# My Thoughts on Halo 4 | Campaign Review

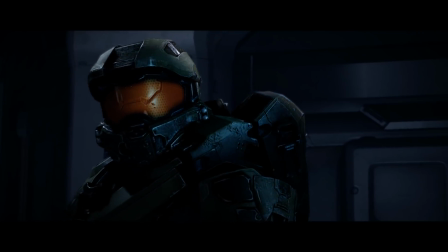219s
It feels much more like a story of an emotionally stunted child losing a parent there's a lot of moments throughout the game to support this where
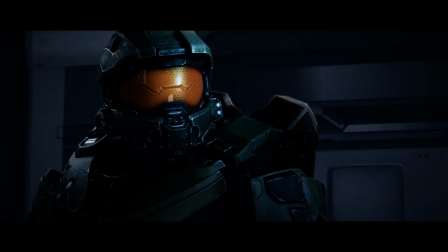227s
cortana doesn't really speak to chief like a normal person she often needs to spell things out for him like an adult explaining the scarier parts of the
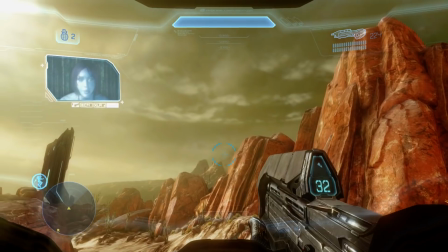234s world to a child the most obvious example of this is during the mammoth ride in reclaimer chief
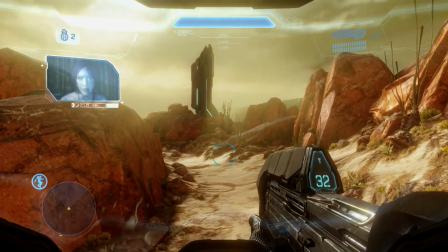241s do you even understand what rampancy is really we
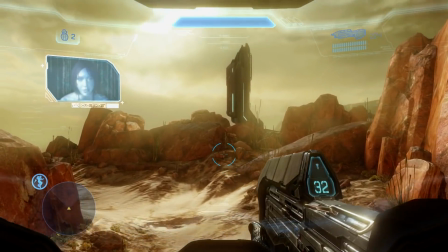246s don't just shut down our cognitive processes begin dividing exponentially according to our total knowledge
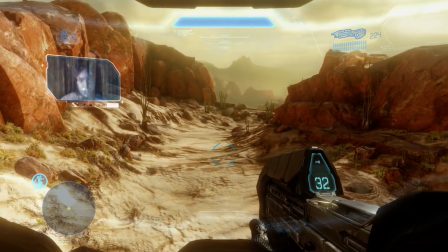252s base we literally think ourselves to death but even better is the scene
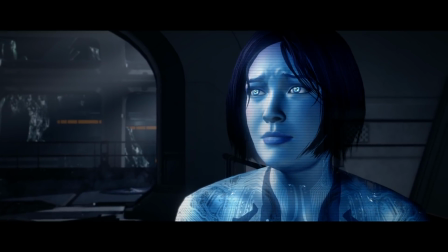258s
after the composition of the staff of the ivanov research station where cortana flat out explains to chief that even if they reach halsey and have a
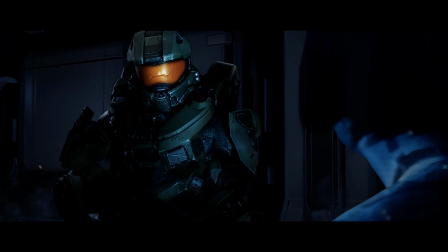265s
reconstructed it won't be the same cortana he's grown close to it won't be me you
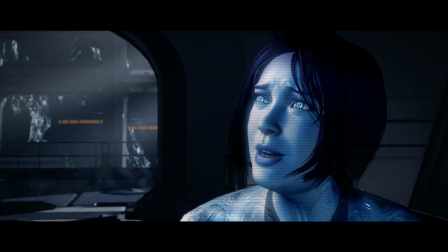273s
know that right
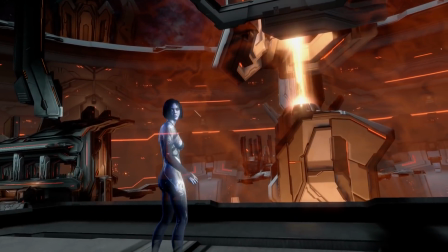276s
Now, none of this would mean anything if they dropped the ball at the last moment, but thankfully, the ending of their story is genuinely touching.
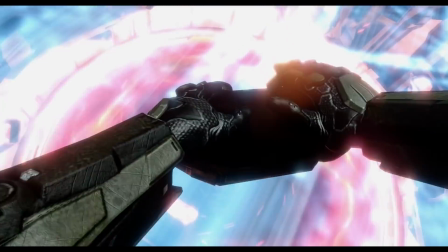284s
After Chief detonates the Havoc nuke and destroys the Mantle's approach,
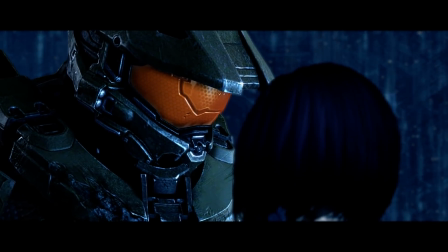288s
the two are able to share one last moment inside a hard light shield as Cortana comforts Chief before finally disappearing.
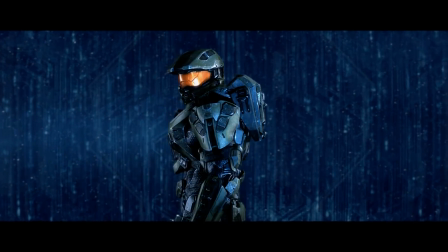294s
There are so many things to love about this scene. The score is fantastic, and I love how its beginning is blended in with the sounds of Cortana appearing to Chief.
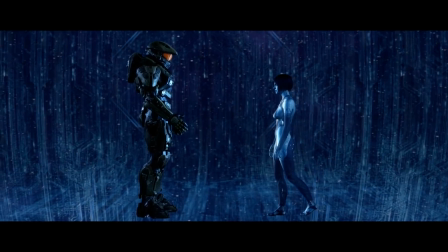302s
This is the only scene in the game where Chief's armor doesn't sound like a walking tank, and this may subtly influence the viewer into seeing him as a gentler figure.
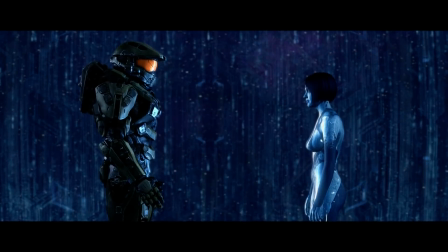311s
You might not have noticed it, but your brain did. The performances are so damn good.
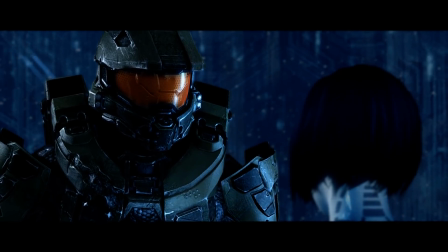317s
You can hear the Chief breaking as he tries to keep his calm, collected persona he's had throughout the games, and Cortana feels like a genuinely warm and caring presence.
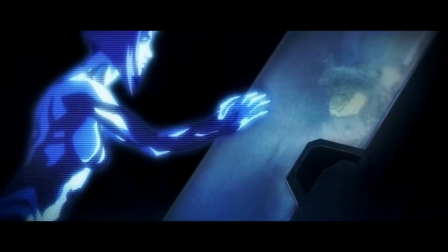326s
The dialogue is very minimal, and what's there actually feels natural. I really like the callback to Halo Legends, with Cortana finally being able to touch Chief.
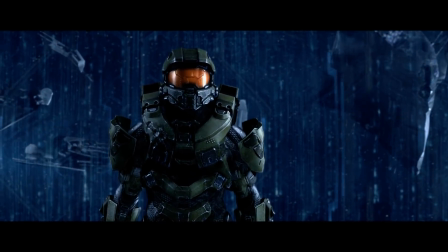335s
The not-so-subtle imagery of Chief's world falling apart around him being reflected by the collapsing hardlight shield.
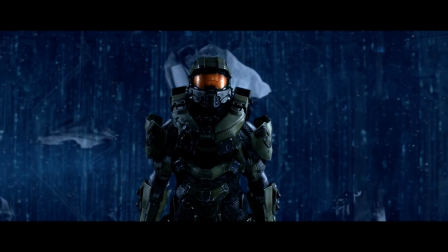341s
But what I find interesting about this shot is that he doesn't immediately react to it.
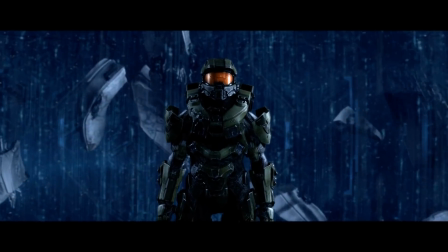346s
He's stuck in the moment trying to come to terms with losing his closest friend.
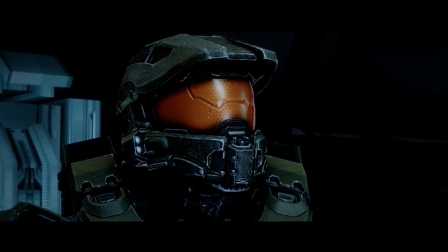350s
Now, as much as I love this part of the game's narrative, I'd be remiss in mentioning the critiques lobbied against it,
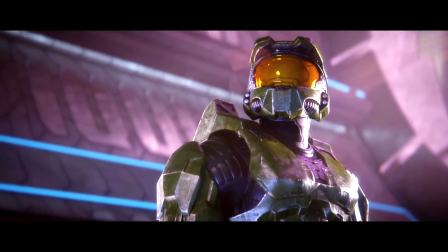356s
primary being that with the context of the character's appearance in the original trilogy, it feels a bit sudden for the Chief to be this close to Cortana. And to be honest, I agree.
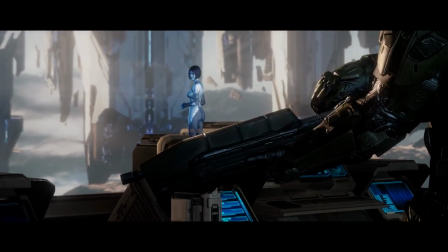366s
It's a completely valid critique, and in a perfect world, I would've liked there to have been just a wee bit more time spent on smoothly transitioning the characters to this point.
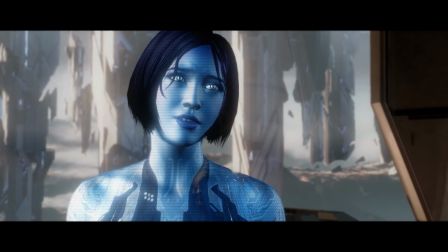375s
Doesn't change the fact that I love what's here though. You can love something while admitting its faults after all.
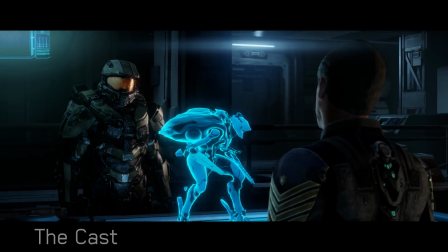380s
Moving on, the voice acting is at a franchise high here. There is not a single weak performer in the entire cast.
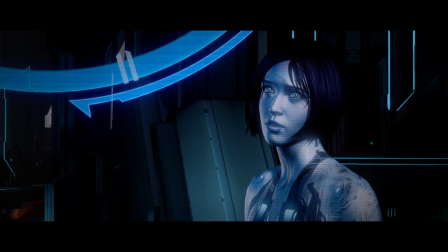387s
Steve Downs is given much more to work with this time around and brings a lot of subtle nuance to the chief.
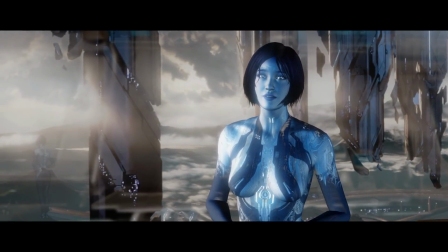393s
But the real star of the show is Jen Taylor as Cortana. I'll say right out of the gate though that I might be a bit biased as she's always been
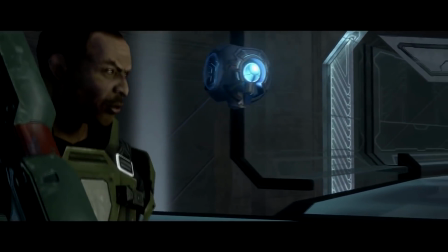401s
one of my favorite characters in the series next to Johnson and Halo 2's portrayal of the Arbiter.
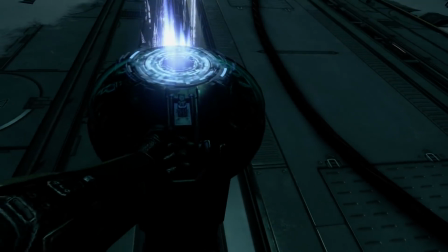405s
She still has that sarcastic wit that we all know and love, but absolutely nails the quieter,
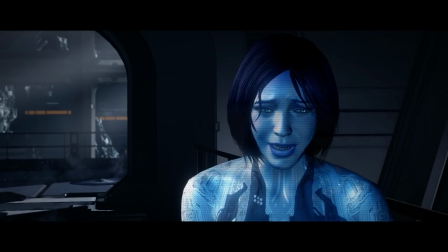411s
more sincere scenes, especially towards the game's climax.
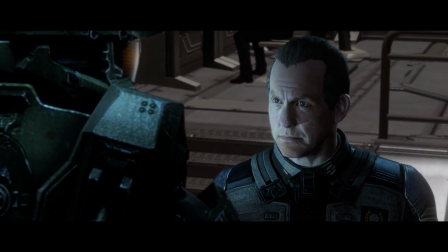415s
If I had to say one bad thing about the cast, is that there's a handful of odd deliveries here and there, but nothing too distracting.
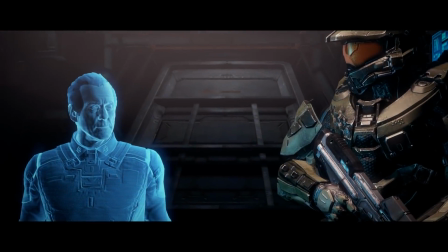423s
Assisting the performances is the equally strong performance capture. In IGCs, the facial capture syncs up surprisingly well, and still holds up to this day.
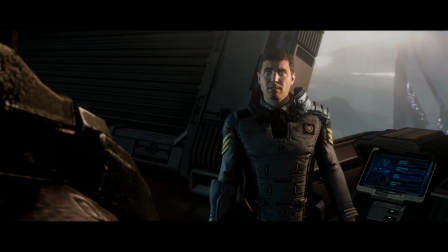432s
What's especially impressive though is just how good the eye tracking is.
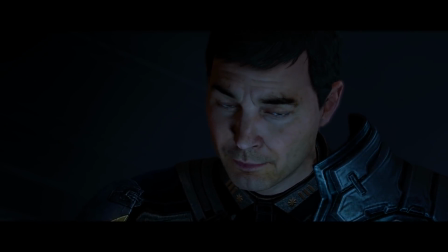436s
Many games get the lip syncing down, but forget to have the eyes dart around properly.
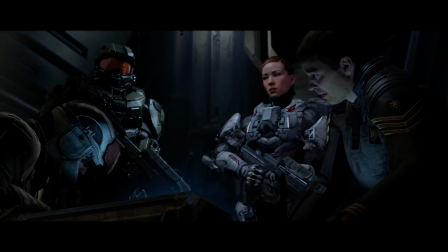441s
When talking to someone, most people's eyes don't just stay focused on a single thing, unless you're an antisocial weirdo like myself.
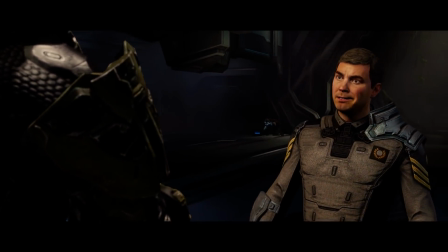449s
The only thing that takes me out of it a little bit is that the materials on the eyes themselves are a bit weird, especially on Lasky.
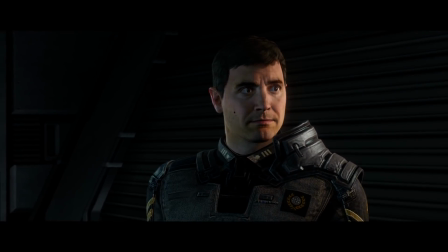456s
I can't 100% pin it down, but the whites of his eyes just look a bit too bright for his face and stick out.